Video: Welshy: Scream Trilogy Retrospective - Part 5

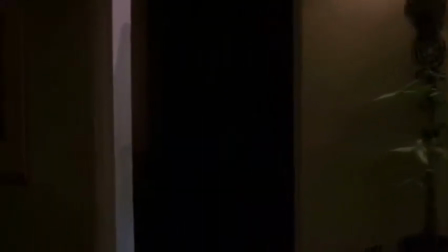And here begins one of the signs that show Scream 3 is going to become the very thing its predecessors mocked.
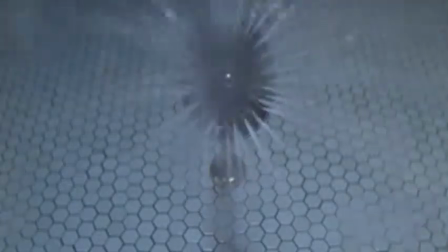Remember in Scream 2, during the opening cinema scene where we saw the movie version of Casey getting ready to have a shower, as that's so the cliche thing to have the victim do? Guess where we find Carlton's girlfriend? If you said the shower, congratulations, you're not an idiot. And you don't write the- What the hell was that? Damn you, gagging order!
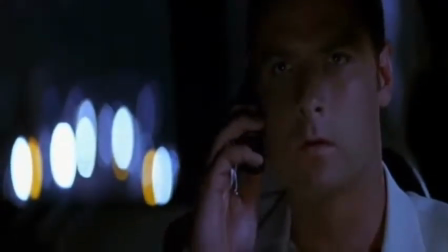So that was the first sign for me that Scream 3 was actually becoming a stab film. Knowing Cotton has connections, the killer asks one question.
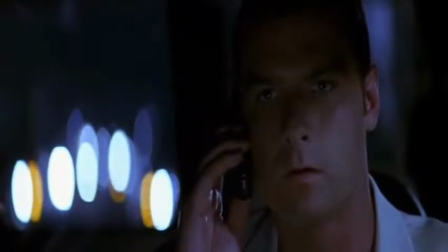Where is Sidney Prescott, promising to kill Cotton's girlfriend Christine, played by Kelly Rutherford, if he doesn't give the right answer?
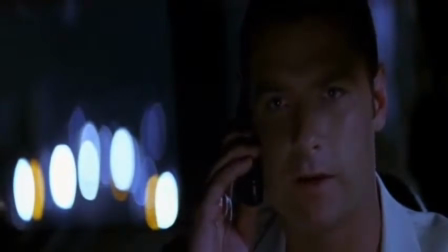You listen to me, you fucking psycho. You lay a finger on Christine and I swear to God I'll kill you. Wrong answer.
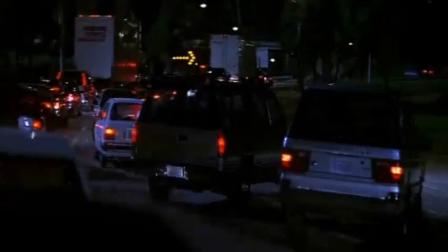No, wait. Hello?
Cotton pulls out at speed. How's that for an innuendo?
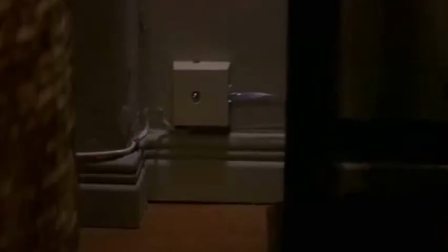To make it back to his apartment. He tries calling, but the phone line's been cut. He tries ringing the police, but the lines are busy.
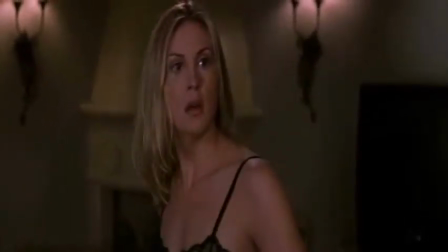Back at the apartment, Christine gets ready for bed until a blast from Creed startles her. She makes her way through the apartment and turns it off, only to hear a door open.
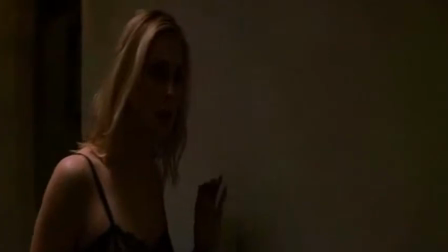Who is it? Who's there? Christine? Hon, you all right? I'm home!
Ah, must be Cotton.
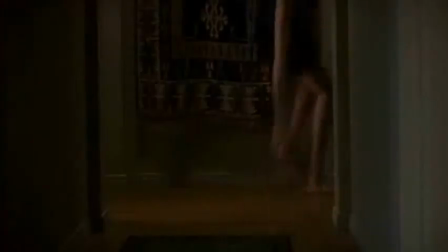Ghostfist charges towards Christine, who first slips, fights back,
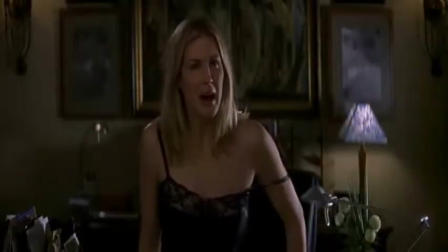and then manages to lock herself away before hearing Cotton's voice coming from the other side of the door. Talking about how much fun it's gonna be to rip your insides out!
Now open the fucking door, Christine!
So I'll be honest, when I first saw this scene in the cinema, I wasn't really scared. I was more confused. I was just like, what the hell is going on? Cotton arrives back at the apartment and begins to move through the rooms.
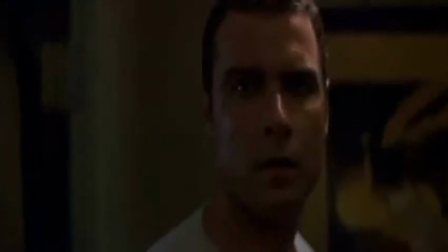Jesus, that is a nice apartment. Eventually, he arrives outside the room she'd locked herself in.
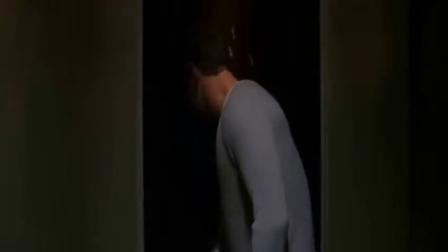He knocks, calls out to her, and then proceeds to try and force the door.
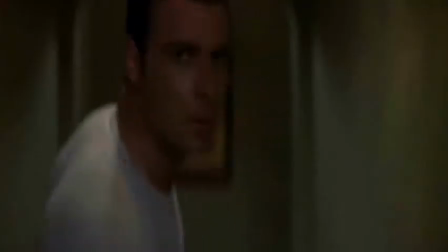This is something I do like, because from Christine's point of view, Cotton doing this only makes him look more guilty in Christine's eyes.
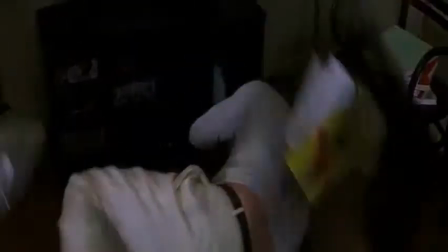Cotton eventually forces the door, but the second he takes to steady himself, Christine bursts from the closet swinging a golf club, thinking it's been Cotton outside all along.
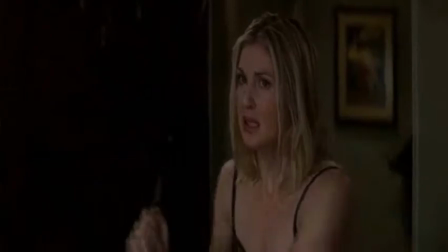Terrified, she refuses to turn her back on him, which means she doesn't see Ghostfist in the hallway.
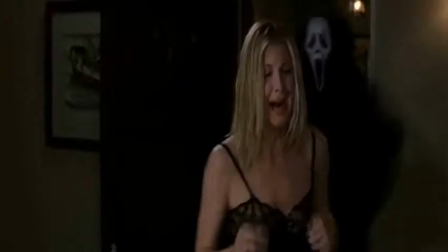Cotton tries to warn her, but she swings and connects with his head, which allows Ghostfist to stab her in the back and leave her to die.
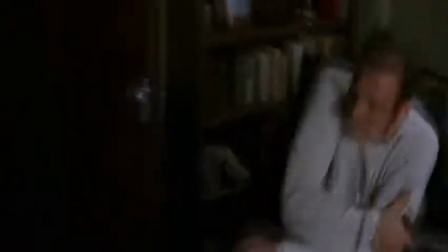Instantly, Ghostfist turns his attention to Cotton and slices his arm. Cotton tries to fight him off and pin him under a bookshelf.
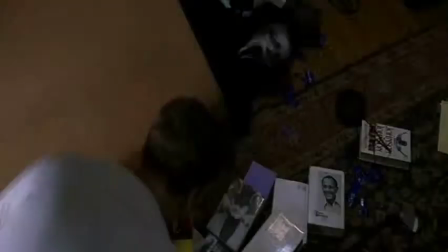Succeeding for a second, Cotton reaches for the club, only for Ghostfist to slam the case into his face, sending him toppling over his desk,
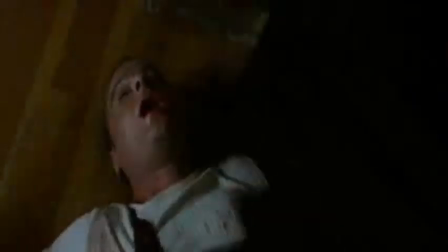momentarily knocking the wind out of him, which allows Ghostfist to plunge his knife into Cotton's chest and deliver his final message.
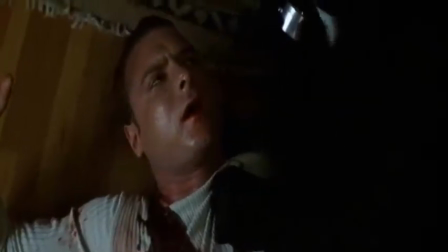It was a simple game, Cotton. You should have told me where Sydney was. Now, you lose.
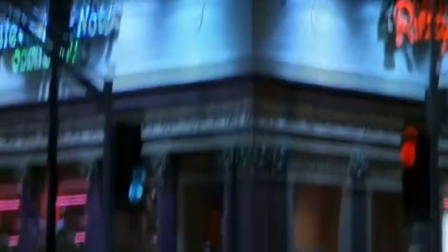This opening scene shows a number of the problems I have right from the off with Scream 3.
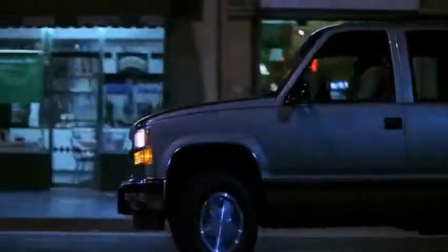Firstly, I can understand the whole making things bigger, but one of the factors that made Scream and Scream 2 scary were its locations.
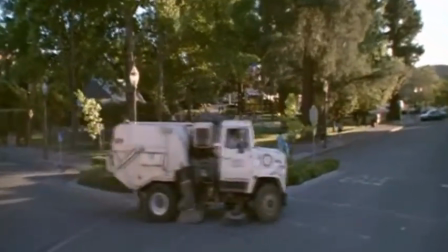It's scary to think about a serial killer existing in your neighbourhood. It's scary to imagine the same thing at college.
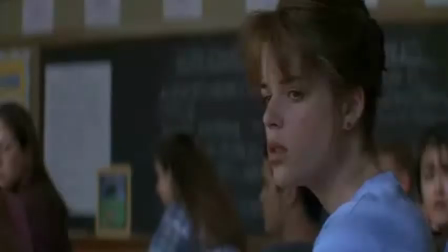These places are filled with people who are identifiable with locations and hangouts that, again, may be very familiar to you.
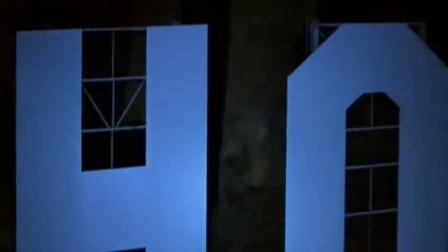You may have hung out there too. Scream 3 is set in Hollywood, at a fictional studio with fictional actors.
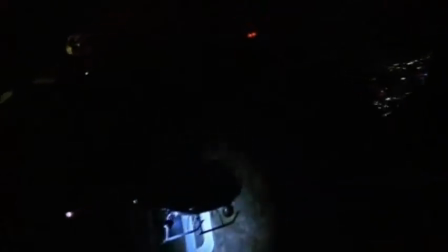It takes that big step into the fictional world that Scream and Scream 2 managed to avoid. Another problem is that, by now, everyone is up to date on how a Scream film works.
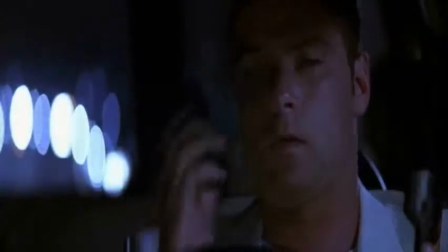We know the first people you see will be the opening victims. As soon as I saw Cotton, I knew he was for the chop, so there was no suspense.
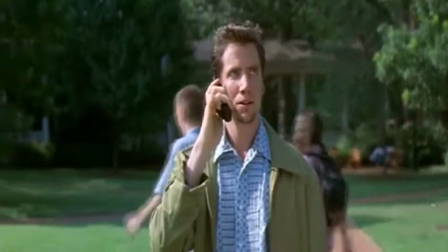One of the big reasons Randy's death was so effective in Scream 2 was because it happened at the halfway point and no one was expecting it.
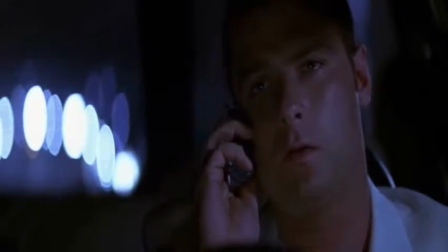With Cotton, it's the beginning of the film. You know he's a dead man walking as soon as you see him.
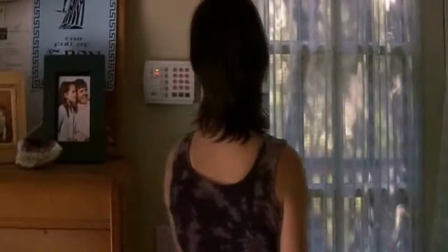From the hills of Hollywood, we arrive at a mountain range in an amazingly beautiful location where we find Sydney,
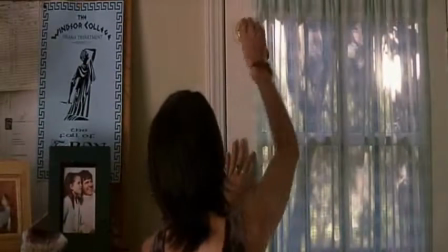living in isolation, under heavy lock security as she takes up her post under the name of Laura,
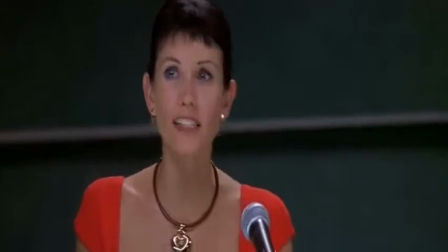as a guidance counsellor working for distressed women. Next, we're reintroduced to Gail, giving a lecture on journalism as she's approached by Detective Mark Kincaid,
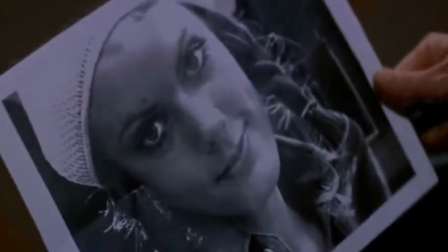played by Patrick Dempsey, who informs her of Cotton's death and that the killer left something at the crime scene.
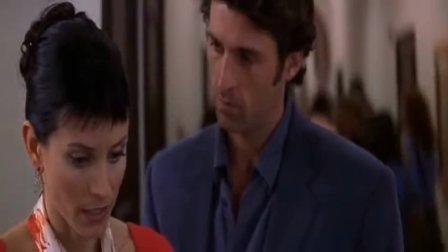This is Maureen Prescott. This is Sydney Prescott's mother.